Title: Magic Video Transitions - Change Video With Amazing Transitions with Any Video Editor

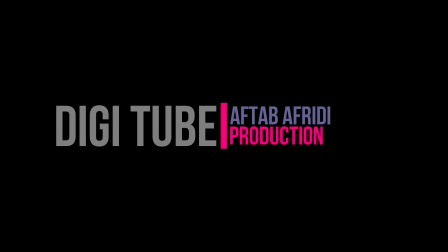[0:00]
hello youtube I'm Fata Frida from DigiTube and I'm back with another magic editing tutorial but this is not really
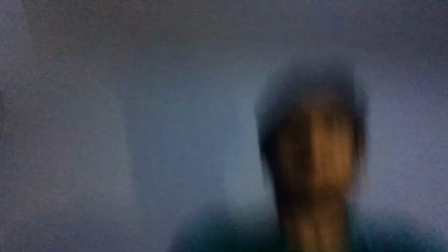[0:05]
magic but this is just transition which look like this so transitions are
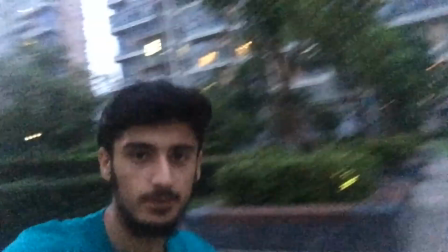[0:10]
basically the parts in between two videos so to
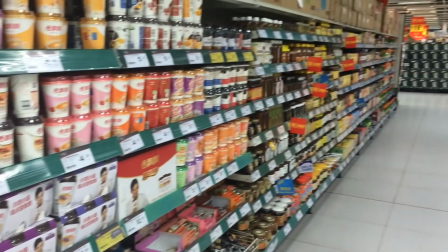[0:16]
make it look good I have added some kind of you know trick this changes the feel of the video I mean it gives it really
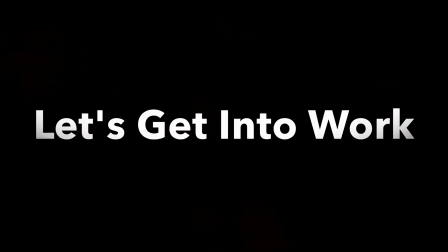[0:27]
good feel that makes the video alive so let's get into work
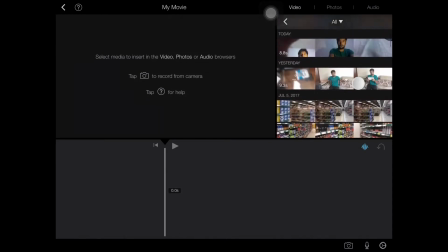[0:31]
open i movie or any other editor that you have on your phone
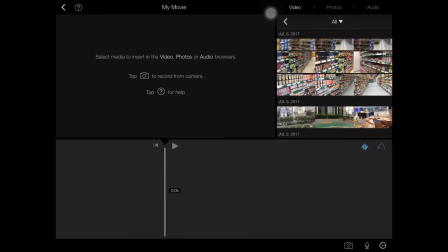[0:36]
so if you're Android user you can use KineMaster and I'm iOS user so I can use
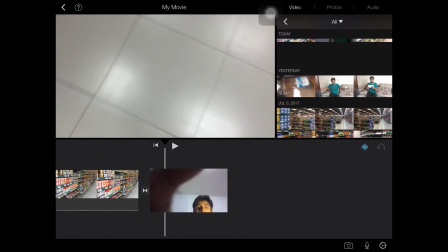[0:41]
iMovie however I can also download KineMaster but for this we are gonna need only a simple editor so
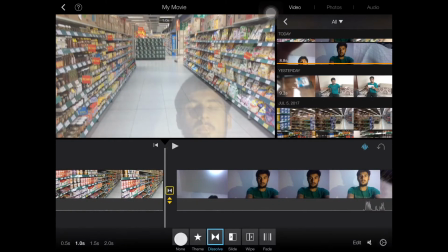[0:49]
import your two videos for this trick you have to remember that you have to make your first video with you know
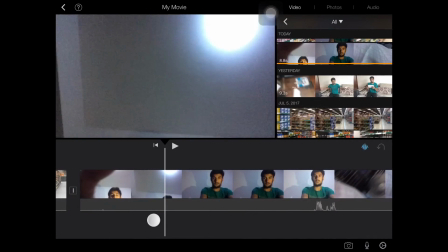[0:58]
just bringing it down or to the side that you want and then the second video to
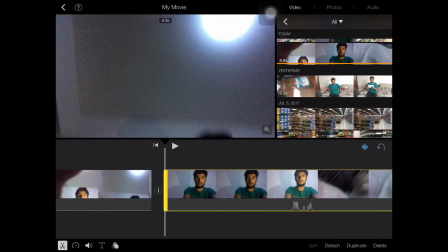[1:05]
the opposite of it i mean if you go down in one video then you have to make the second video coming from up
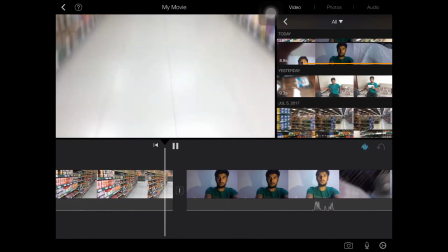[1:13]
as you see that i just take the camera down and then the second video comes
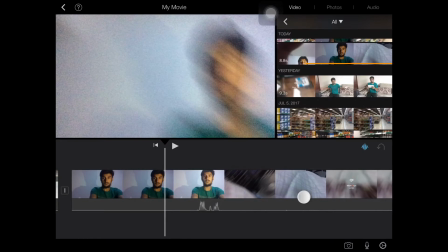[1:17]
from up so it just matches it and looks like that the camera went
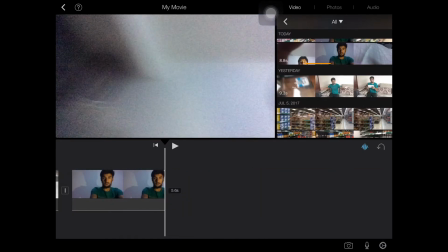[1:22]
down and it just changed the background and we are completely in a
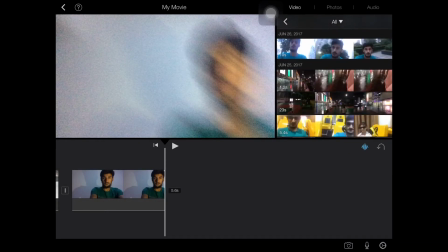[1:27]
new place so this can be applied to sides and all the
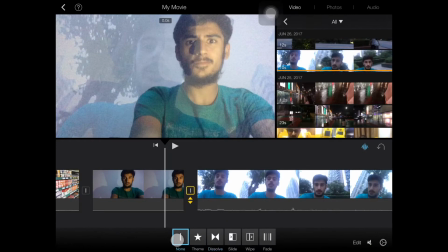[1:31]
other sides but you know we have to remember that when you make the first video you have to apply the opposite in the second video that you want to do so like
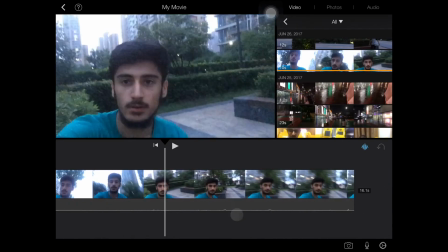[1:40]
now we have this video in which i did nothing i mean i did not do the opposite so it's just a
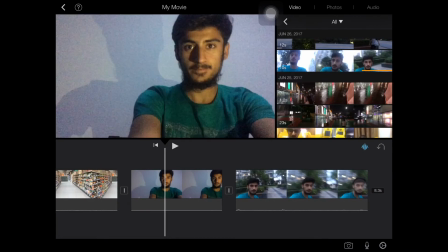[1:49]
normal video so this does not look good i mean if you play the video it just directly
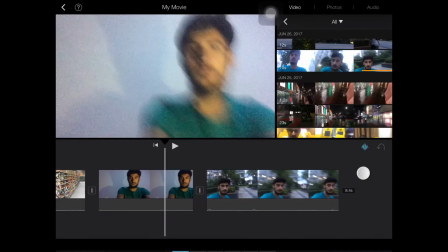[1:55]
changes and let me extend this so see like
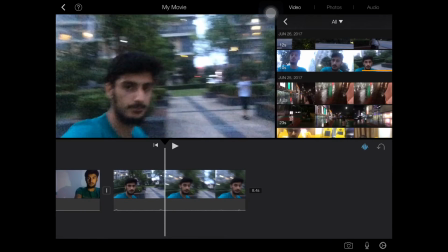[2:01]
it's not looking good as the first one so this is
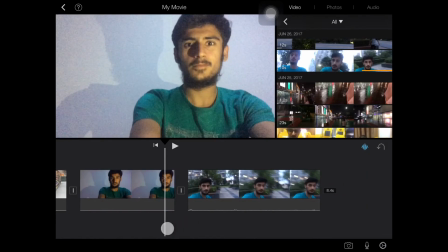[2:08]
all just because of that you know if you do the first part you have to complete
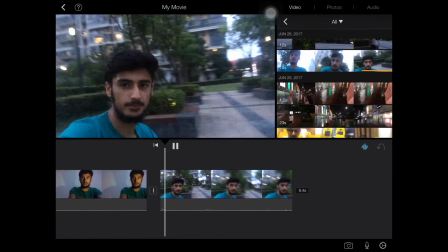[2:14]
the second part to complete this transition so I
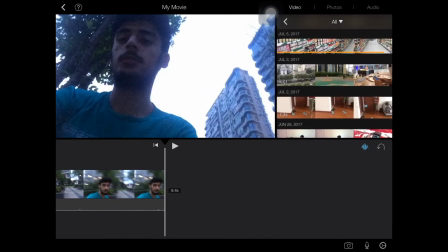[2:19]
can just show you another example which is to the sides so
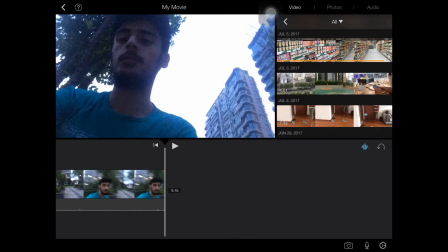[2:24]
in this trick you have to remember that this transition in some softwares they will you know provided by themself but this is the transition that you can do by yourself I mean you
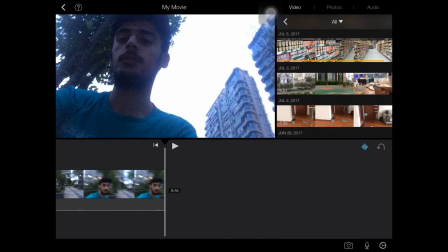[2:38]
can adapt this in your vlogs or other videos to make your videos more interactive so
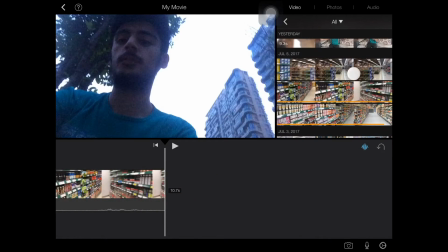[2:45]
I can show you just by inserting this video and the second video and
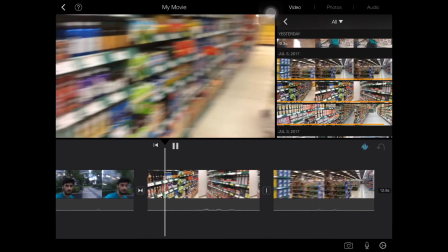[2:51]
I will just remove this transition between and let me
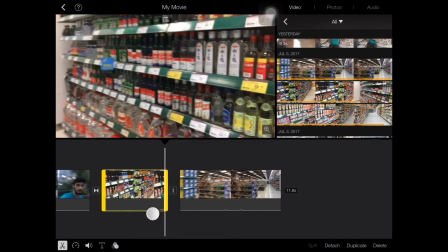[2:57]
take it to the part where you know the transition part is in fast motion
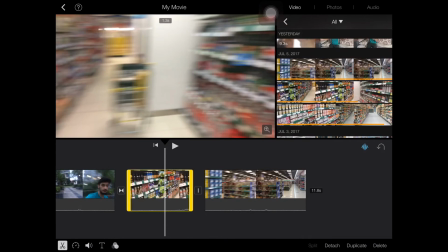[3:03]
I mean like you know it stopped so I have to you know cut the video
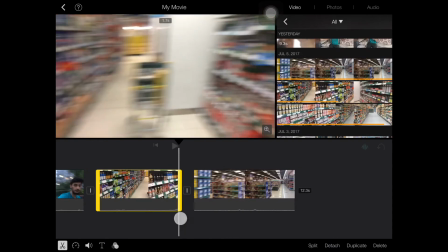[3:09]
more to bring it to the blurry area in this
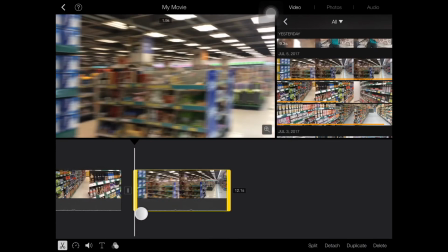[3:16]
blue area the change in review just ranishes and you never know when the video changed so it does not disturb you and if you just use your time
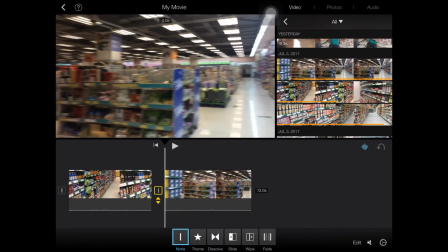[3:29]
you can make it look much better and make it look like a magic video like someone feels that it is a magic
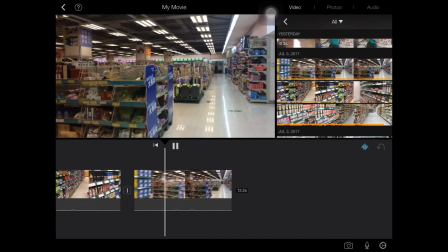[3:37]
so if you practice this it can be much better and I hope to see it in your videos and anyone who have used it you can just comment and show me
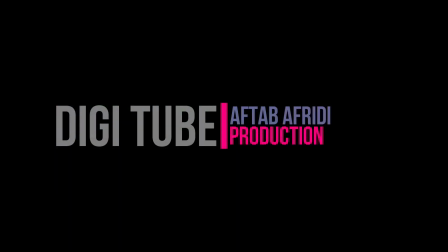[3:45]
a video so I hope you dislike this video and give it a dislike and you
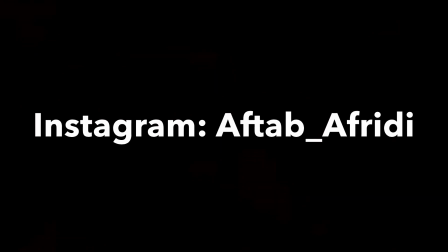[3:50]
can just report no I mean if you like it just like it and if you do not like it then please do not give dislike because it really hurts and after I've seen these really encouraging comments you